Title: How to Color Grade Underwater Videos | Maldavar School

Hello guys my name is Sebastian Gilbert from Maldavar Films and a few days ago I released my underwater demo reel
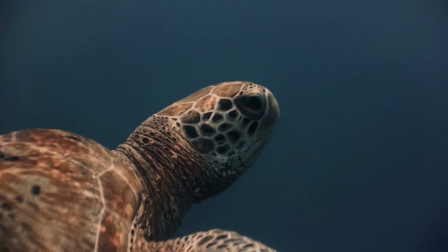0:17 as well as a comparison with the before-after with color grading without color grading.
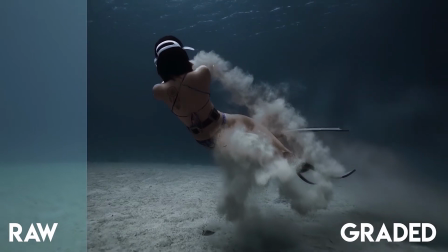0:28 And I received quite a lot of questions and comments about my process of how do I do to color underwater clips that's what I'm gonna look at now.
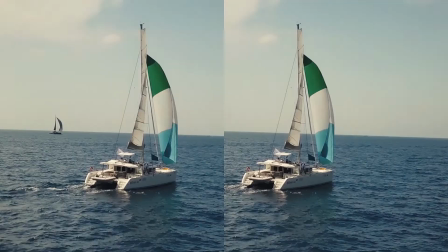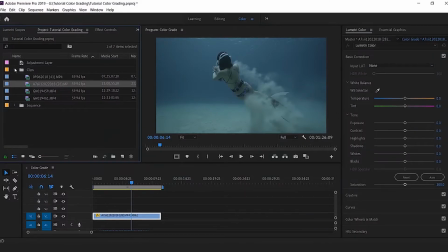0:44 I put my clip down to my timeline and I make sure that I'm in the color workspace with
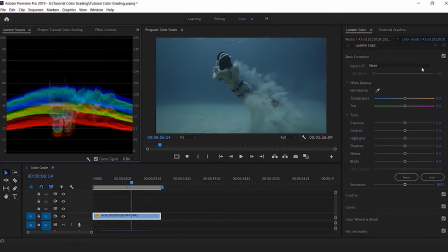0:49 the lumetri scopes open as well as the lumetri color tab.
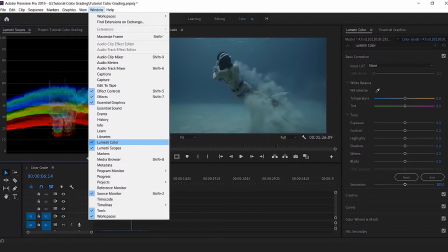0:55 If ever it's not the case for you guys click on window and make sure that lumetri color and lumetri scopes are ticked.
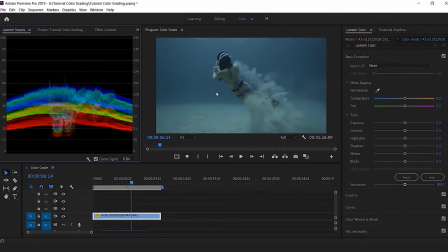1:03 You can see that my clip is quite desaturated and not very contrasted and this is something that we need to talk about before we start everything. When you shoot with your camera and you know that you will want to color grade your clips it's important to pick a picture profile that is flat meaning that the picture is not too saturated or too contrasted otherwise it becomes quite difficult to actually color grade those clips so don't pick the standard
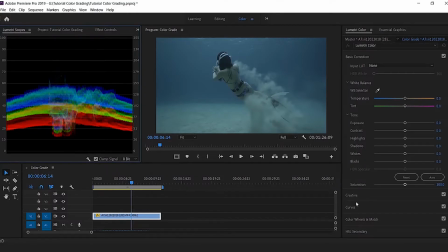1:25 profile. That being said the first thing I do when I want to color grade a clip is actually play with the light. Right now it's too light I would say I want to contrast it a bit more so I can actually push a little bit more the highlight because I still have some space
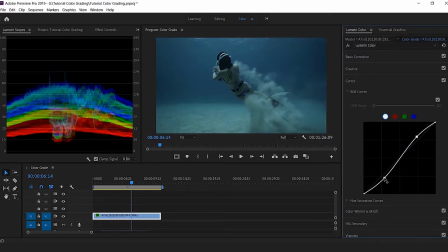1:39 on top here and then bring the dark down so I create some kind of s-curve which is kind of the basic when you start color grading not too much because I'm gonna use other tool to alter the light also
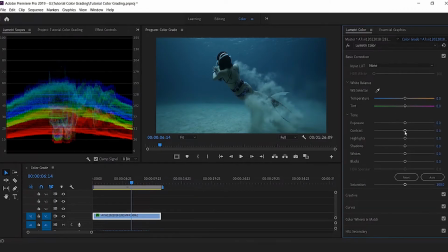1:56 that seems right then I go to basic color correction I push a bit more the highlights because I still have a lot of rooms here and then I push the shadow down and push the black down also a little bit and it's already better.
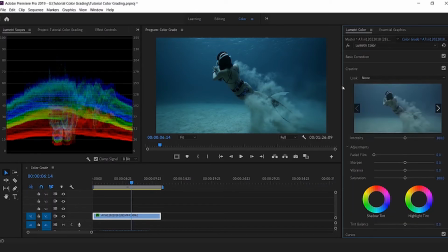2:15 Then when I'm okay with the light I go to creative and I'm gonna play a little bit more with the colors and I push the vibrance as well as the saturation so even the colors are a bit more contrasted now.
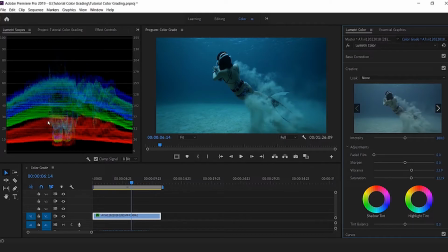2:31 One of the issues when you shoot underwater especially when you don't have a red filter on your camera which is the case here I didn't have a red filter I'm losing all the red you can see that the image is very bluish and greenish so I go back to basic correction and I'm
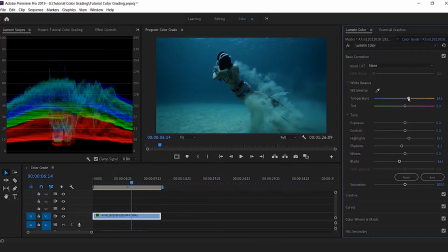2:47 gonna start to push the red a bit more and for that I'm gonna boost the temperature towards the orange see the red is coming up now one of the issue is that it's pushing the green too. So what I want is to push the purple up.
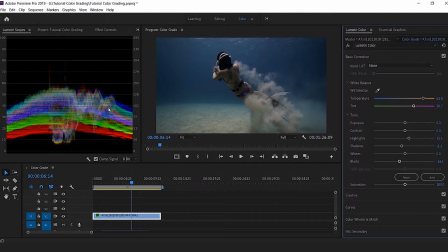3:05 What I'm trying to achieve here is try to get more white part here. When you have the three colors on top of each other it becomes white. It's a signal for you that the colors are actually right. And you can see it here too. You can see the skin tone are coming back and the blue is better and then here it's becoming a bit white also.
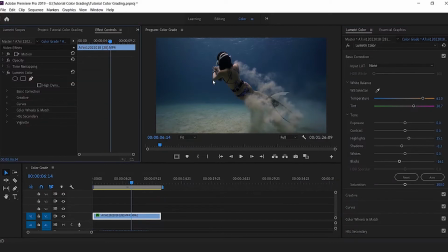3:26 So it's a space where you want to be. Now I still find it a little bit flat so maybe what we can do is add a LUT on that.
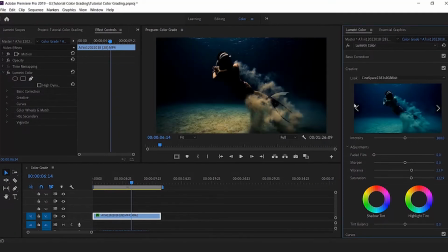3:34 So I'm gonna go there and I choose Cinespace and Cinespace is actually a LUT that is by default available inside Adobe Premiere. The problem with this LUT is that it's actually very powerful. It has the tendency to contrast your image very strongly so
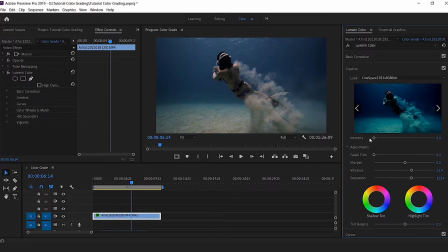3:51 I want to bring the intensity down back to zero as if the LUT was not applied yet. And now with the control I'm going back up a little bit maybe towards 15 to 20 and I think that's about right.
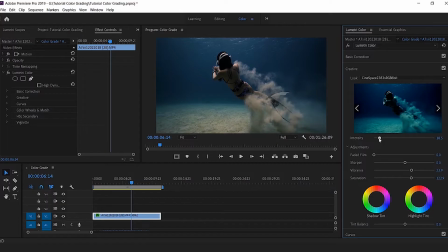4:08 See the image is a bit more contrasted, it looks better, looks more realistic, a bit more cinematic also. Now I would like to alter a little bit the blue here.
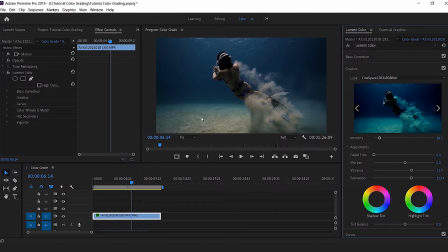4:17 I would like the blue to be a bit darker but I don't want to impact the other part of the image like the skin tone or the sand. So where I'm going is HSL secondary. H stands for UAS for saturation and L for light or luminosity.
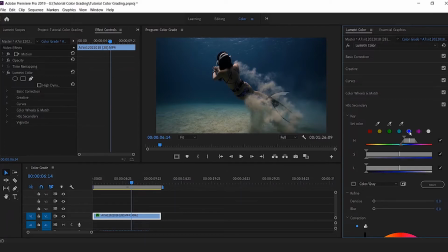4:34 I want to change the blue so I click on the blue and it automatically selects the blue.
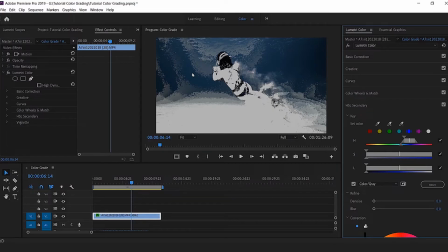4:39 I click on this one so it shows me on the screen anything that is colored is something that will be altered once I start playing with the colors. If it's white it's not gonna be touched. Now it's a good start but it's not perfect because I have some white here so I would like to select a bit more so I'm gonna extend
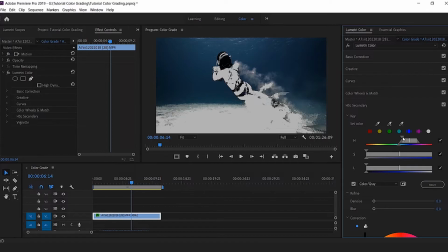4:56 the selection of the color of the UAE and see already it's so much better. Now I can play maybe a little bit with the light and then remove the dark side of the light.
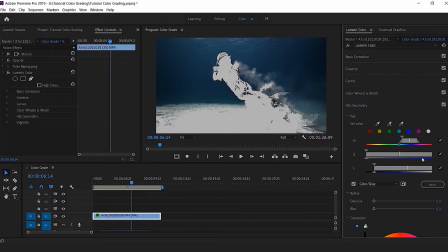5:11 Here's good and maybe let's play a little bit with saturation. Here it's not saturated here it's saturated so if I remove the non-saturated part, I start removing the sand which is a good start.
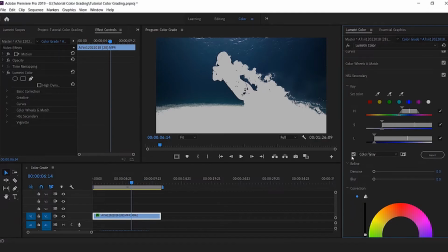5:28 Okay I think we're not too bad now. I can click off, click on, all right. I'm gonna push a bit the blurriness of the selection so the pixels are not too sharp and when I will apply the effect is not gonna be too obvious.
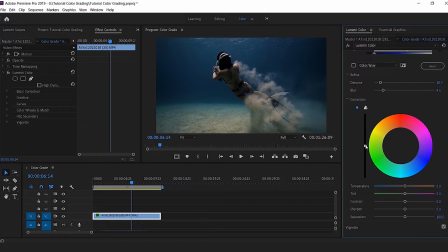5:47 So I said that I want my blue to be a bit darker this bar here if I go down it becomes darker if I go up it's lighter so let's bring it down a notch and not too bad here we're done with the first step and already the difference is very strong it's
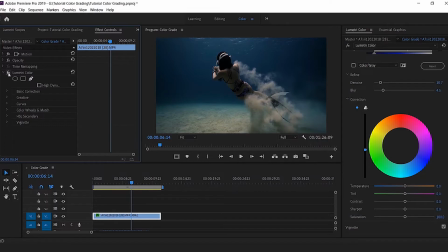6:05 so much better now as you can see before after but we can do even better and I'm gonna show you how you can use adjustments layers to pinpoint just the skin tone or just the light or just the dark even further.
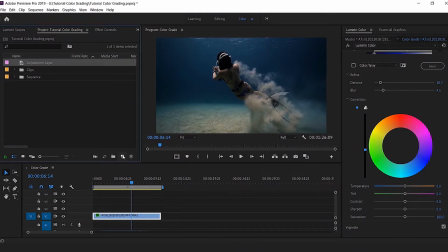6:19 I go back to my project and I pick an adjustment layer. If you don't know how to use it, click here, click on the adjustments layer and then click OK. This one will appear inside your project. Bring it down to your timeline on top of your clip and I would like to try to remove a
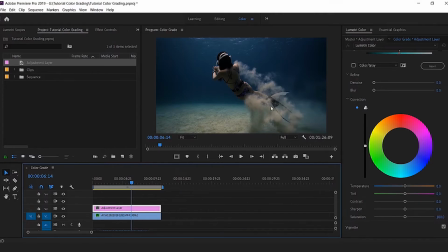6:35 little bit of this light bluish color that we have in the middle of the frame. Try to turn it as the sand so the contrast between the water and the sand is even stronger. So I click on the light blue,
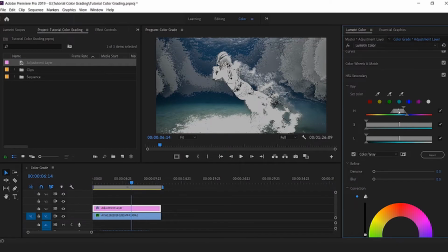6:50 click here so I have a better view from what I'm doing and
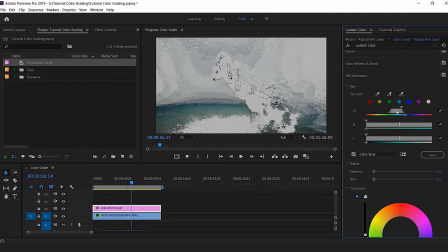6:58 I start moving a little bit and try to select with the same process as earlier with dark blue. Okay I think it's a good start already. I need to be careful here because here it's selected also so it will have an impact.
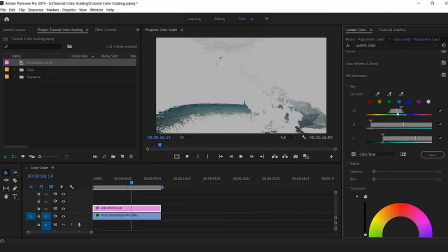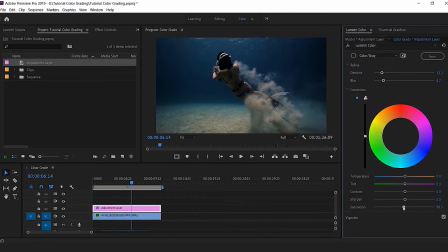7:20 So I want that to be a bit less saturated so it's closer to the color of the scent that we have around here. So I push down the saturation and maybe I can push up a little bit the orange so it looks a bit more like the scent that we already have. Alright, not bad. Now we'll start one of the most important part which is actually getting your skin tone right.
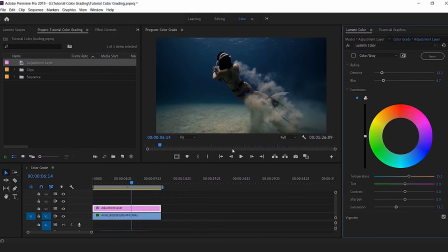7:40 I would like the skin of the freediver to be a little bit lighter and a bit orange maybe, a bit more contrasted.
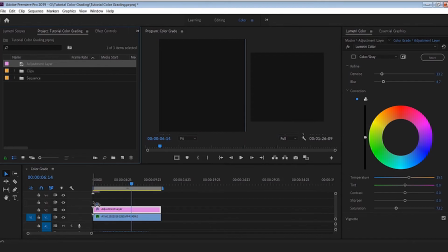7:47 So for that I'm gonna bring one more adjustment layer on top of my clip,
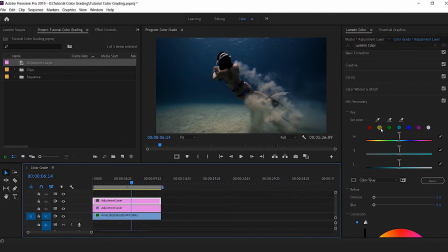7:53 stay with the HSL secondary and click on the yellow orange button.
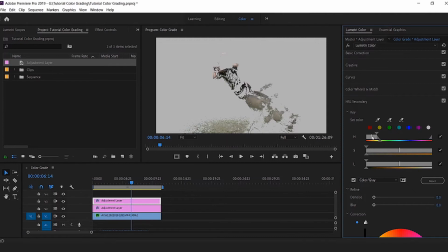7:58 Click on this one and I'm trying now to select all the skin. I'm getting the skin but one of the issues that I have is that I'm also getting the sand. So let's try to remove anything that is too light and only keep the dark side.
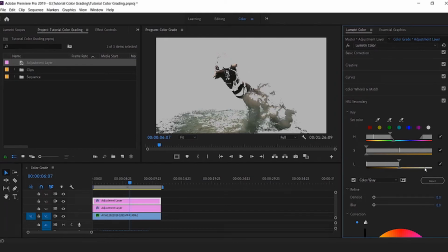8:17 So I can go down here, I'm removing the light, going down.